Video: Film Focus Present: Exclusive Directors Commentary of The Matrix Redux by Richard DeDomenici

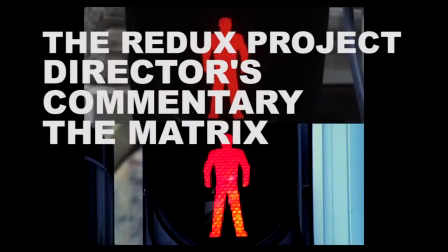[0:00]
My name is Richard Dettomenici and this is my director's commentary of my redux of The Matrix.
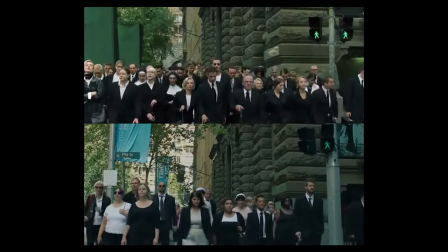[0:06]
We shot this on the streets of Sydney in the central business district, which luckily was very empty on a Sunday morning.
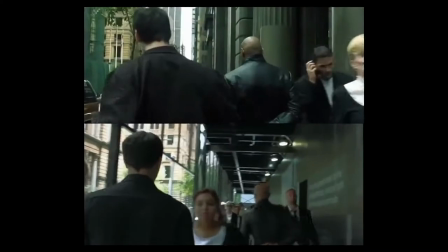[0:14]
And we had a couple of hours. I think the Sydney festival sought permission for us to film on the streets, although that's something I don't always do.
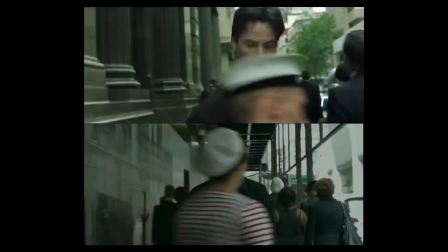[0:22]
We had a big cast, probably the biggest cast we've ever had, about 40 people, all in costume.
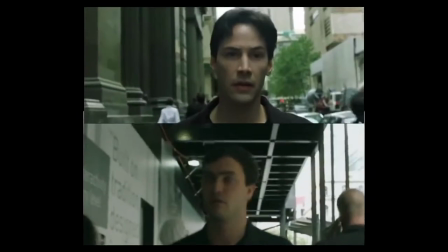[0:28]
and our primary actors,
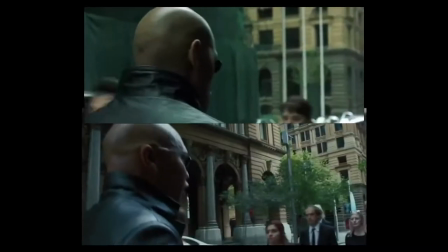[0:31]
a guy called Irvin who was playing Morpheus and Jackson who's playing Neo, I thought they looked very similar.
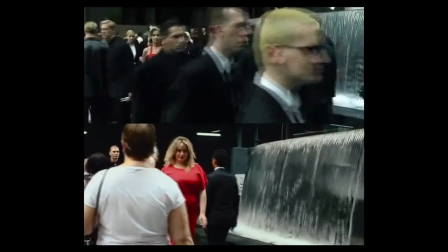[0:39]
And that's due to Performance Space, who was an organisation in Sydney who produced this. My friend Xanthi was the woman in the red dress, thank you to her.
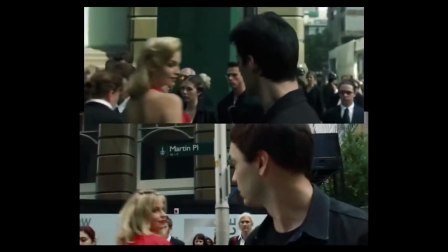[0:46]
We did four Reduxes in Sydney.
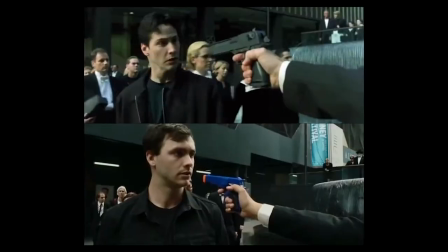[0:49]
And I don't know, it's probably people's favourite at Redux, particularly the bit where we stop time.
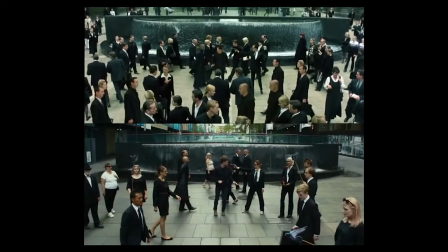[0:58]
Originally I was going to use special effects to achieve this, but it would have taken too much time, so I just got everyone to stand very still, apart from one member of the public who's just walking in the background and didn't realise what we were doing.
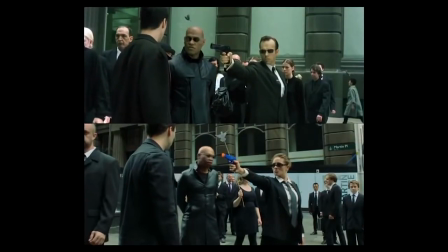[1:07]
Ruins it a little bit, but hey, that's the spontaneity of the Redux project. We also had pigeons on sticks to sell the gag that we'd frozen time.
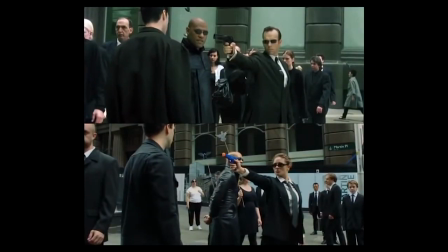[1:14]
That wasn't my idea, that was Talia's idea.
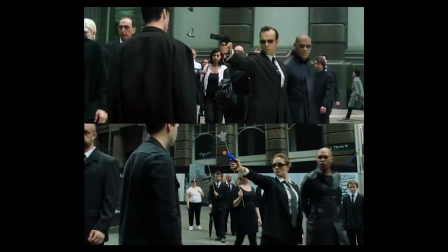[1:17]
She worked at Performance Space, so So thank you for that idea, that really helps to sell that we've frozen time I feel.
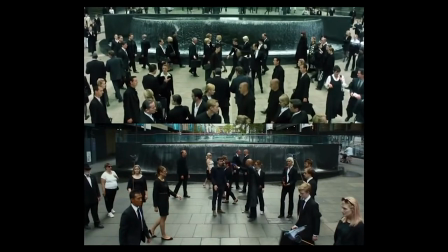[1:24]
And the costumes are great, we found a great leather coat. The guy who was playing Keanu Reeves, Jackson, he was actually a bit too good.
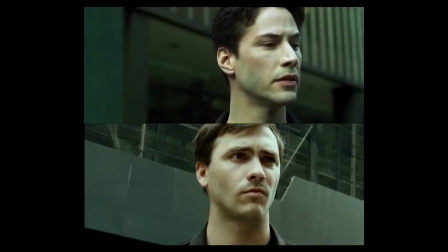[1:33]
I think he was an actual actor, we don't normally use actors but if one wants to be in it I'm not going to say no.
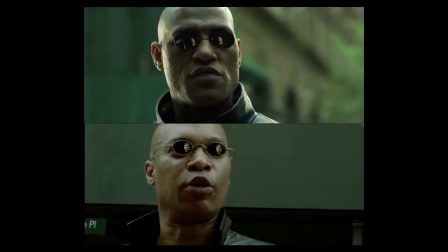[1:40]
His acting was better than Keanu's.
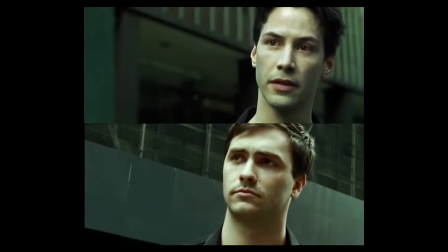[1:42]
And it took me ages to put the reflection of Keanu Reeves into Morpheus's glasses, that's what most of the editing time went on.
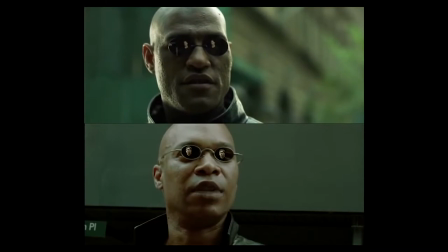[1:49]
I'm very proud of it though. I think it really helps to settle the gag.
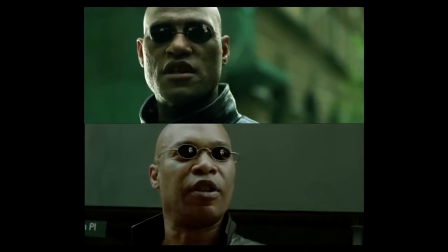[1:57]
This is also the place shortly after this Redux was made. A terrorist attack happened in St. Martin's Place, you might remember it, in the Lint Cafe. This often happens after I go to a place with a Redux. Something awful happens in Bangkok.
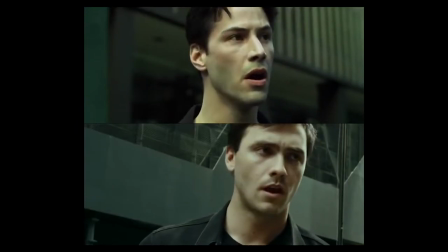[2:11]
There was a military coup shortly after I was there. So be aware of that if you're going to ask me to do any reduxes in your place of where you live.
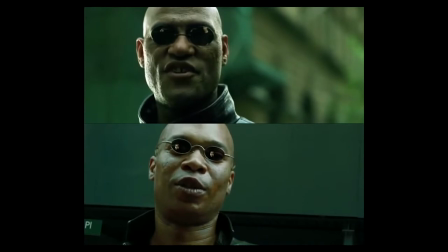[2:20]
Something terrible might happen. I don't know if there's a correlation, but there's not necessarily causation because there's not enough evidence yet to support that.
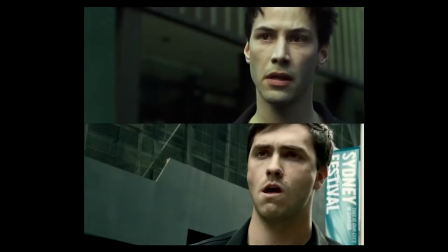[2:28] You won't have to.
People really like this one. I had to kind of grade it afterwards. I had to do it in a couple of days. And basically the grading involved making it go a bit green because that's kind
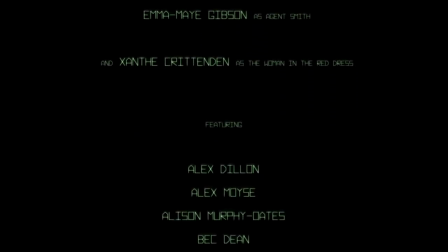[2:40]
of the general tone of the Matrix films is kind of green and we couldn't turn the fountain off so that's still going in the background so yeah we had loads of amazing participants and I edited it and screened it a couple of days later at the carriage works in Sydney and
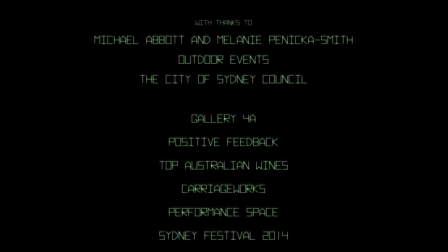[3:00]
hundreds of people came and it got great reviews and since then we've done that we've done loads of other ones in other parts of the world so and it's still going so watch out for it might be coming to a place near you soon. If you want to have a look at any of the previous Reduxes, there's about 50 of them, you can have a look at the Reduxproject.com.